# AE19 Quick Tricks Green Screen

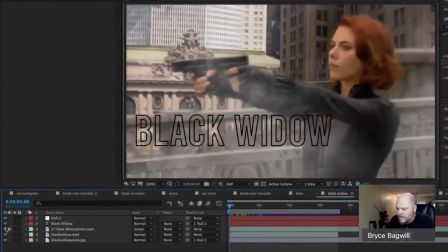1490s
The foreground, she's on green screen, not super exciting. All right. And then there's background element of this of New York that I put behind her.
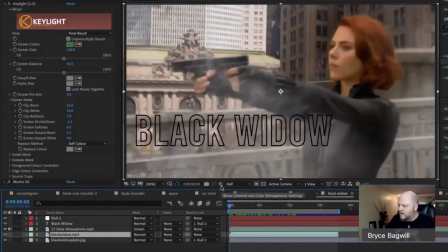1504s
The thing is, the raw footage of her is very wiggly. Or we can watch it in a more pure form.
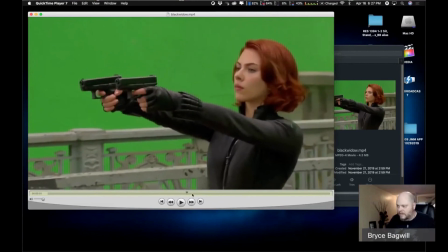1513s
This is handheld. Right? And then she fires, and thankfully real flares.
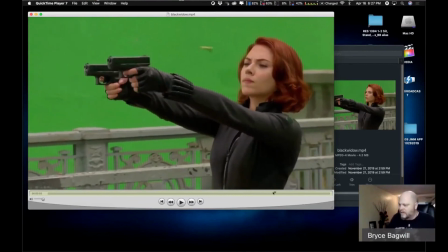1520s
There are real flares that come on off the end of the gun. So if you take the background plate,
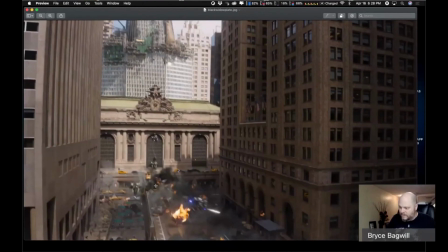1527s
I use this, which is actually a still from video, because you can see that there's things blowing up and burning and all of that.
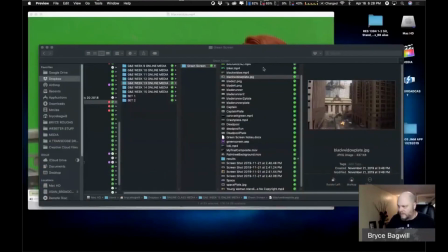1535s
But it doesn't really matter, because by the time you combine them, they're blocked by all this stuff.
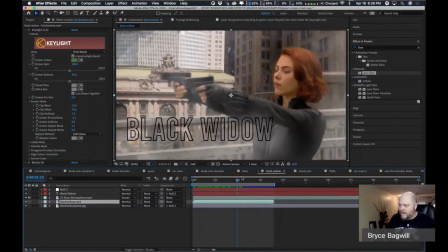1543s
So you can't really tell. So the next problem I had was, well, you got this shaky green screen footage, right?
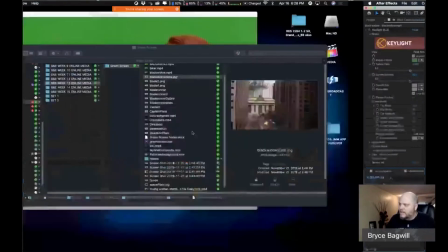1550s
So I went and I motion tracked this shot
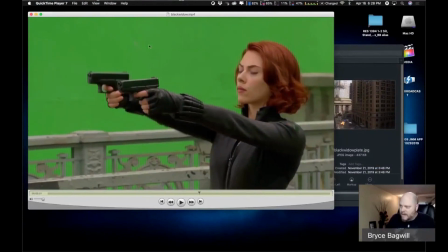1558s
so that I then could marry the back to the motion tracked that element. So the background would move as if it's handheld along with the foreground. All right. So I just picked a high contrast area in the image, created the motion tracking data, applied it to a null, right?
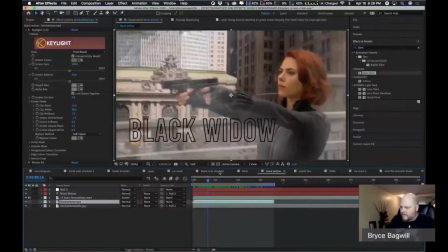1577s
Just like we learned before.
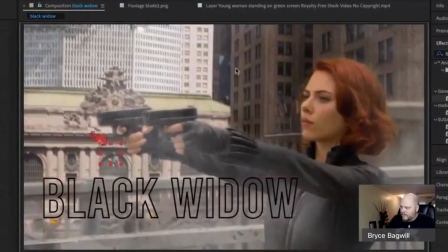1578s
And then I tracked with it the background element, which I think I had to zoom in a smidge because it didn't have quite the resolution I needed.
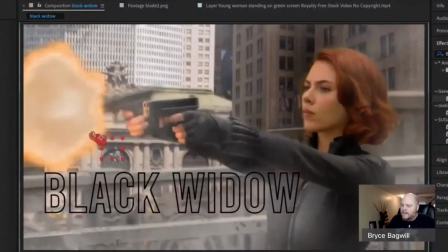1587s
And then I put a title on it just for fun. And then once I created the title, I connected it to the null as well.
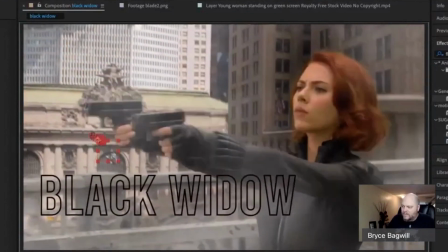1594s
So it moves along with it. So it all feels very handheld and it all works very smoothly.
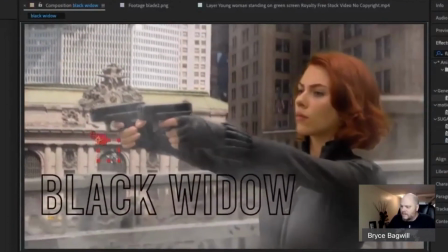1599s
So there's a little bit of smoke in here that I've added as its own layer. And then it was blocking her face a little bit too much.
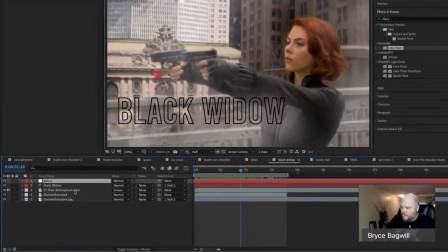1606s
So I went into my smoke and I created a little bit of a mask on it, feathered it, and made sure that basically the smoke didn't cover her face.
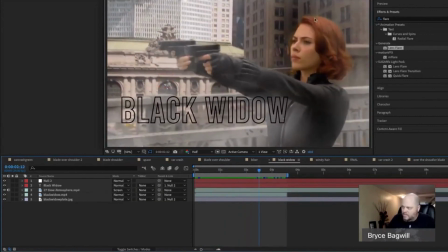1616s
But I had to sort of choke the key because her hair is red against the green and it is not perfect as I would like it to be. So your assignment is to build something kind of like this out of all the ingredients that I gave you.
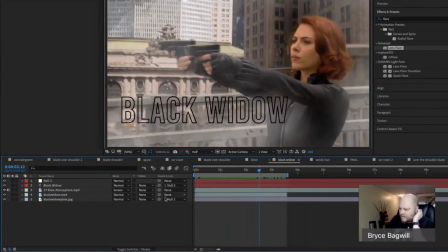1631s
Find a couple things that you like, but you can't do just kind of like my space example.
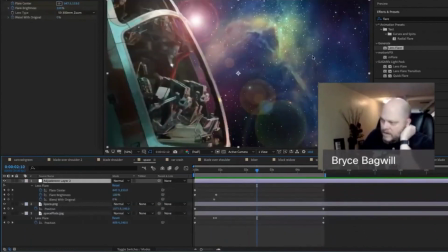1638s
You can't just go, oh, I threw this in and I threw this background and I did the eyedropper and the green went away and I'm done. No, give me something to, in addition to just the key, to make it more visually appealing / believable. You want to do a lens flare, do a lens flare.
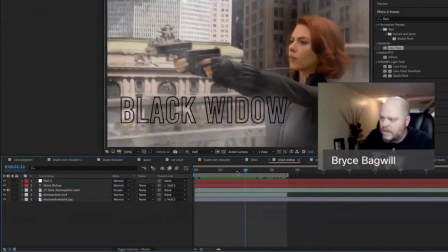1656s
Because it's a handheld shot, motion track it. You want to add some particles, some dust. If you dig back into the set 1 and set 2 media that I gave you, that's also out there for you to download if you don't already have it. There's powder, dust,
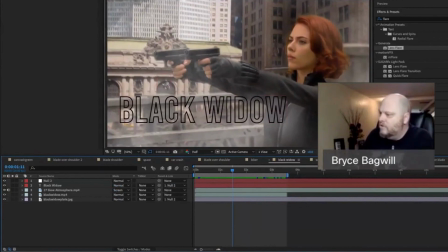1672s
film scratches, all kinds of stuff out there that you could use to make it more optically pleasing.
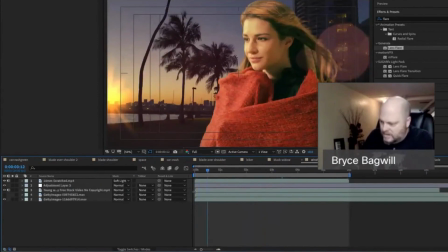1680s
Give me more than just 2 layers. Give me some other stuff, some other magic that makes it believable. All right. But that's it. Most of the clips are like 4 or 5 seconds.
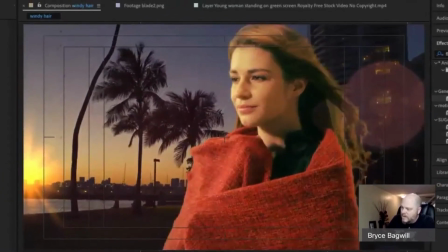1692s
There's not much to it. This was another comp that I made that I'm just showing you as an example.
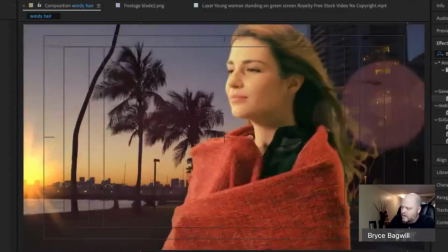1697s
There's this footage of this girl on a green screen. Her hair's blowing. I put her into this shot and I color matched her skin because she was lit very white and this was a very golden environment.
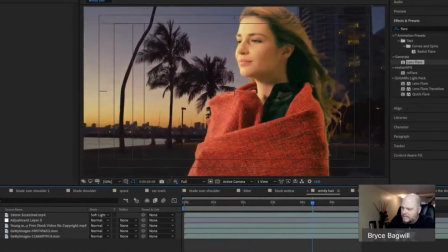1709s
And then just to be tricky, I added a sunshine element in there and a lens flare.
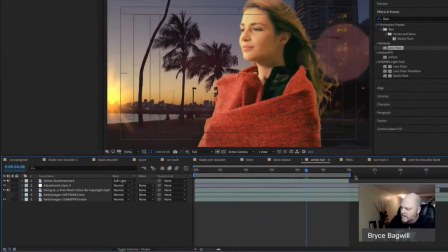1715s
And in the end, it's pretty good. And then I think I put some film scratches on it, which you probably can't see, but there are some film scratches that sort of tie it all together and make it a believable comp.
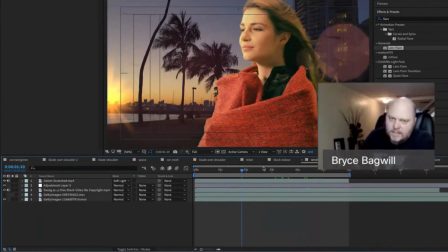1725s
I don't expect anything that you build is going to be perfect.
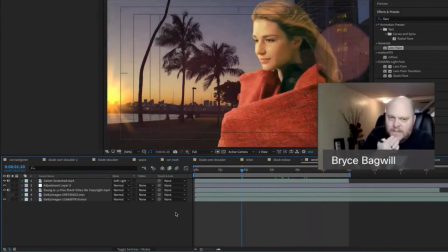1728s
I've given you very imperfect stuff, but do the best you can to give me a good looking green screen from the ingredients I gave you.